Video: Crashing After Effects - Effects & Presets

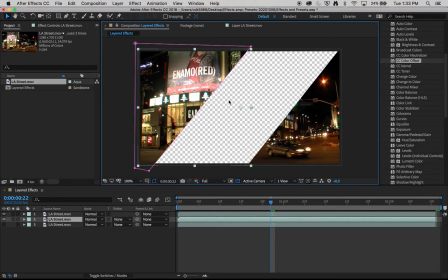737s
I'm then going to apply a different set of effects to each of the 3 layers, and that'll give us our banding effect. So I'm going to start with this top one. I'm going to apply a color offset.
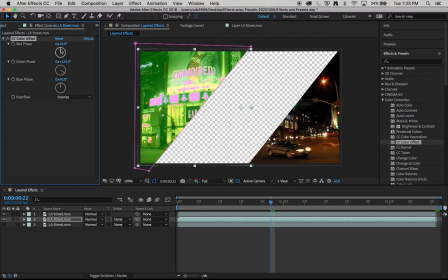752s
Again, I'm going to phase the green one way and the red another. With the color offset applied, I'm also going to look for a bloom. I'm going to bloom the brights and the darks.
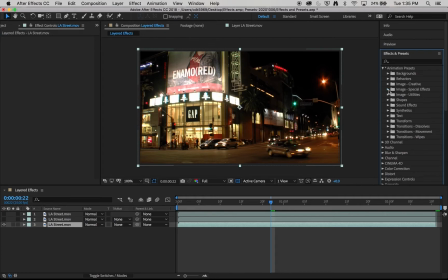771s
My background layer, I'm going to come to my image presets. And in special effects, I will find one for a special kind of night vision effect.
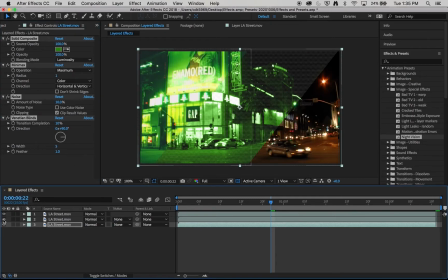And because the green is quite similar, I'm going to change that green here. I'm going to change it to a blue. So that it's not too similar
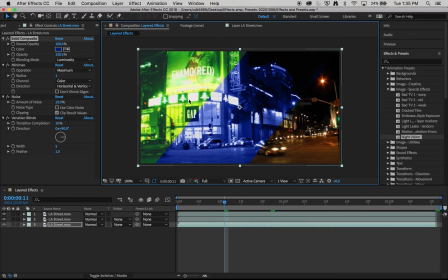802s
in color tone to the stripe here, so it becomes quite clear that it's different. I'm also going to increase the size of the bandings. So that'd be an effect called Venetian blinds. As I increase that, you see the stripes get larger. I think I'm going to go from 5 to about 8 just to make it a bit more clear and legible.
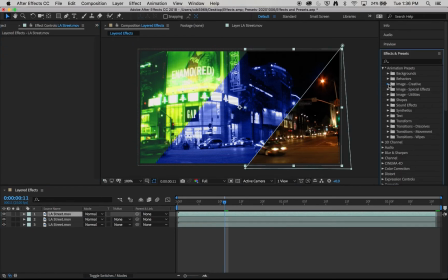821s
And then we're on to our last corner here. And I'm going to use a bloom brights and darks. I'm going to apply it. But again, I'm going to do a little bit more than that. I'm also going to add a glow effect.
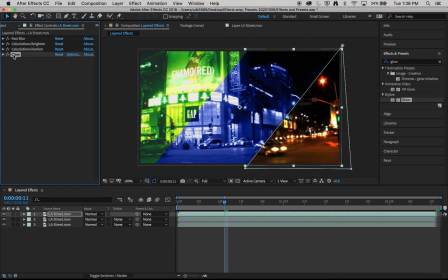843s
And again, as you'll see, as I move the sequence of the effects, the overall outcome changes quite dramatically as well. And that then gives us our final outcome.
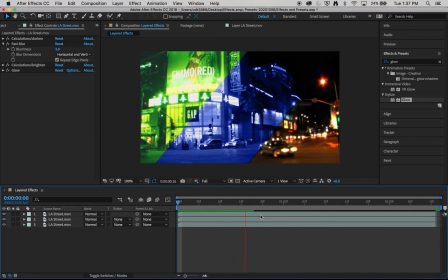862s
Now this will take a wee while to play through for the first time as it renders up our green bar there, creating our RAM preview. But once that's finished, it'll then play nice and smoothly and be able to clearly see kind of the visual outcome for this combination of effects of these 3 different layers.
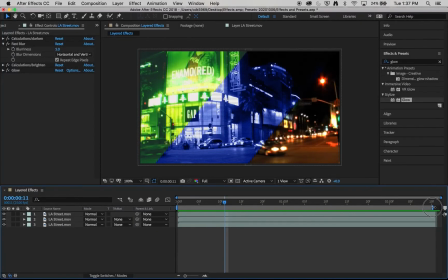881s
So that is effects and presets. We looked at how to apply an effect and where we can find the controls to adjust how that effect is functioning. We applied multiple effects and explored how the sequence of effects will change the visual outcome,
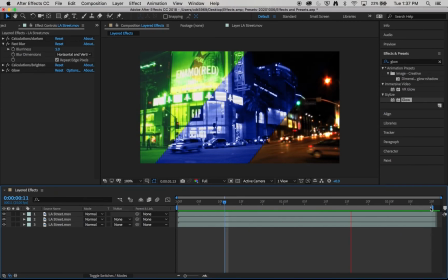896s
and also looked at keyframing those effects so that they can alter and change over time. We'll look to how we can use presets to start us off, but also ensuring that we change those presets so that we had something that was unique to our project. And we also very briefly looked at masks so that we're able to separate this image off into three distinct stripes.
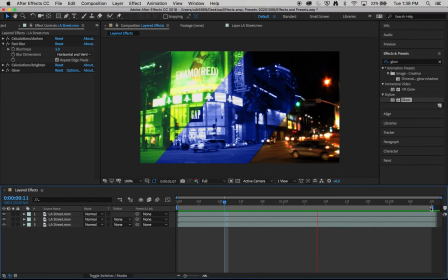914s
Hope you enjoyed this video, and we'll see you in the next one.